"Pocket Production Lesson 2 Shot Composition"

Hello and welcome to the next chapter in our series, Pocket Production. My name is Ryan Wilcox and I'm a media consultant in the Duderstadt Center at the University of Michigan. And in this session, we're talking about shot composition. Shot composition is something we typically take for granted since we watch TV and videos all day, every day. It's not until you start shooting videos yourself that you realize that maybe you should pay attention to how the shots are composited. Creating a nice looking shot for video doesn't have to be difficult, but there's a few things to think about along the way. What type of shot do you want? There are basically 4 shots that are discussed in film and video production: wide shot, medium shot, close-up, and extreme close-up.
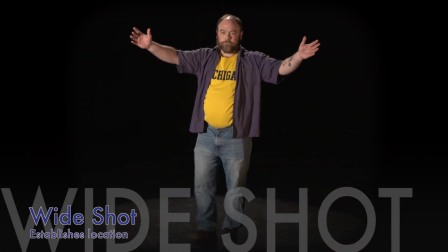Wide shots are frequently used to help establish a location. You can see the person standing in their environment as well as the look and the shape of the room or the space in which they're standing.
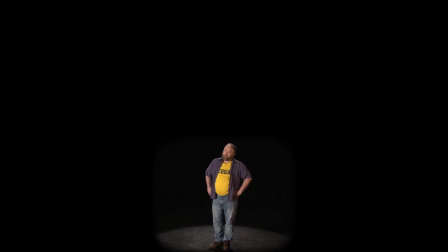Remember, since a video is a series of dots creating the image, the farther away from the person you get, the less detail you will see.
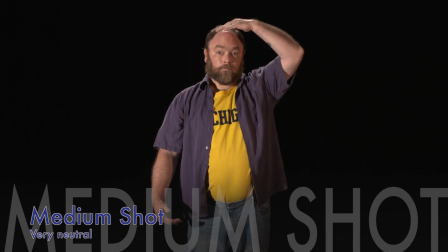From there, we move on to the medium shot. This is the traditional neutral shot.
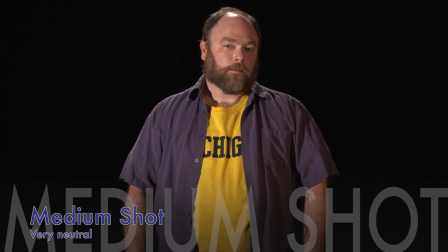Not too far away, not too close. Very simple. It's good for interviewing, works well for the shot following a wide shot,
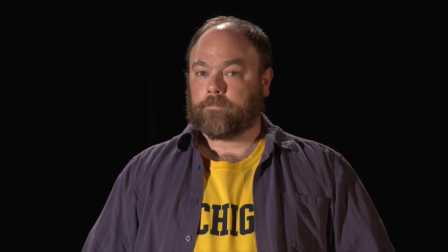so you can now see the person in better detail and still see the environment around them.
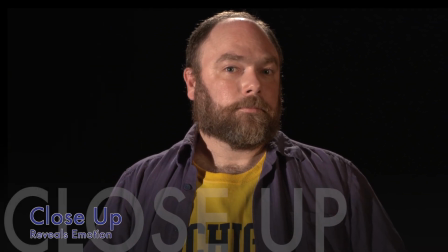A close-up is terrific when you need to show emotion. Video is a close-up medium.
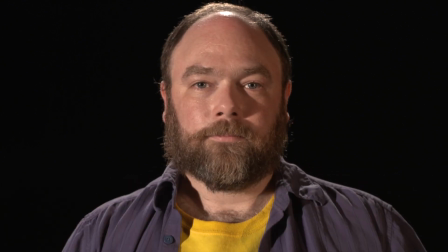If you want to see the guilt in the face when a character is accused, or hope to see the joy they feel when given a compliment, a close-up is a great shot.
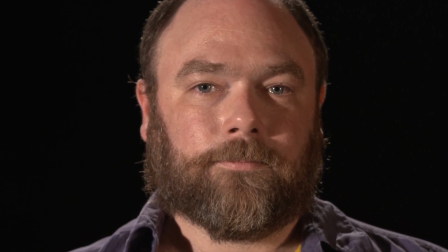Now remember, you're pretty much ignoring the background, but you can't forget about it.
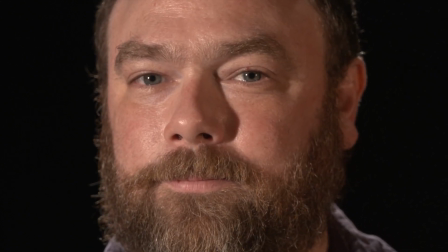Just because a person's head is taking up the majority of the screen doesn't mean you can't see something unusual going on in the back of the shot.
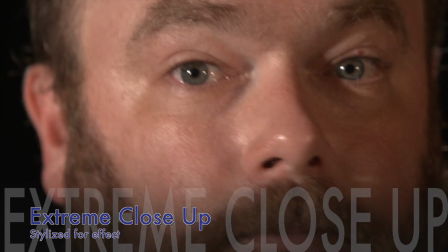Lastly, we have the extreme close-up. This is for drama. The quick shot of the killer's eyes as they peek in from a window.
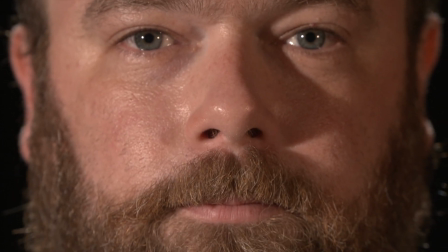They're really fun shots and can be very effective, but you do not need to use them that often. Once you've decided on the type of shot you're looking to use, you'll want to concentrate on the framing of this shot. Here, we use the rule of thirds. The rule of thirds has been around since the beginning of photography. Heck, since the beginning of framed art has existed.
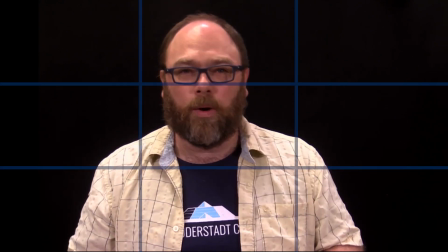If you divide your shot into these 9 windows, you will have a guide as to how to help you set up your shot.
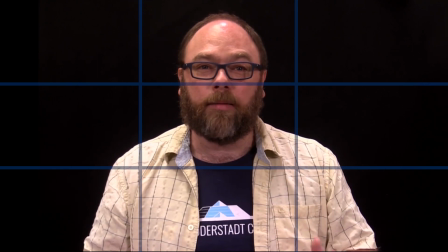Typically, you'll place the focal point of your image in one of these intersecting points.
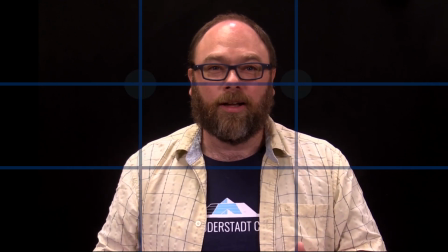And there's a couple of reasons why we typically shoot this way. First, you can see that this fits the dynamic of the Fibonacci sequence.
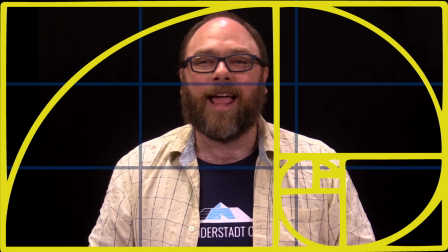It's something we recognize as beautiful and a pattern we see in nature every day.
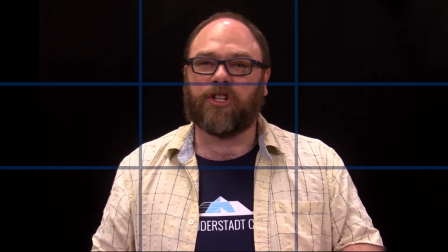Second, it allows us to guide the direction of the action.
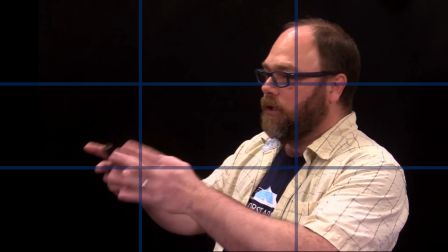If I am placed in this intersecting point and my eyes looking off in this direction, it leads your attention that way.
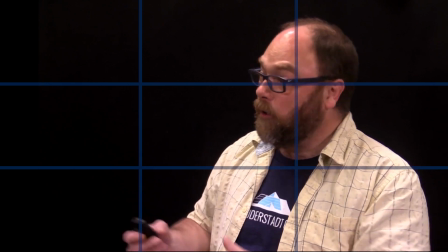An accompanying shot would likely have a focal point looking right back at me.
Hey, how's it going? I'm great, thanks for asking.
You would do this with 2 people having a conversation or someone looking at a significant object. If you frame yourself on one of the other intersecting points and continue to look off the screen in the same direction as before, you will now be able to guide the eyes of the viewer off the screen.
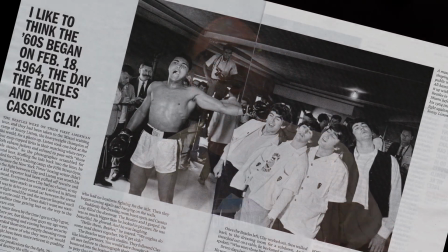This goes back to old newspaper days. All the photos would always face the center of the page. Because if your eyes left the page, you might get distracted and put your paper down and walk away.
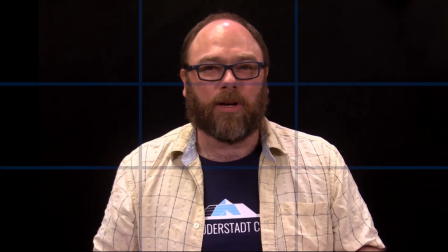Couple of last notes on framing. You may have noticed that I have been right in the center of this shot for most of this video.
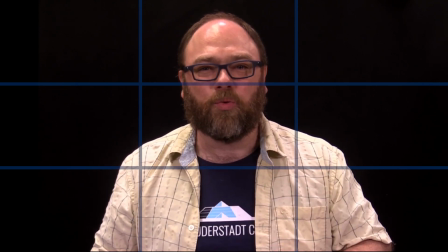I've not been following the rule of thirds, but again, there's a reason. I am addressing you, the viewer at home.
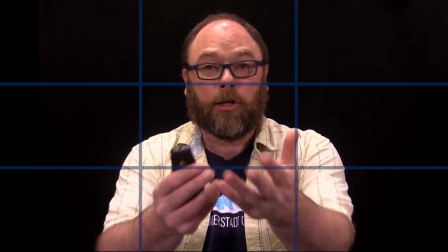I'm already breaking the 4th wall by looking directly into the camera and addressing my audience at home.
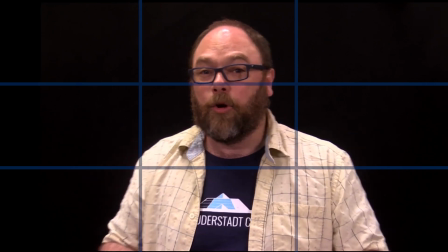This is how we typically frame a shot like this. If you're in an interview scenario, 2 people are talking to each other.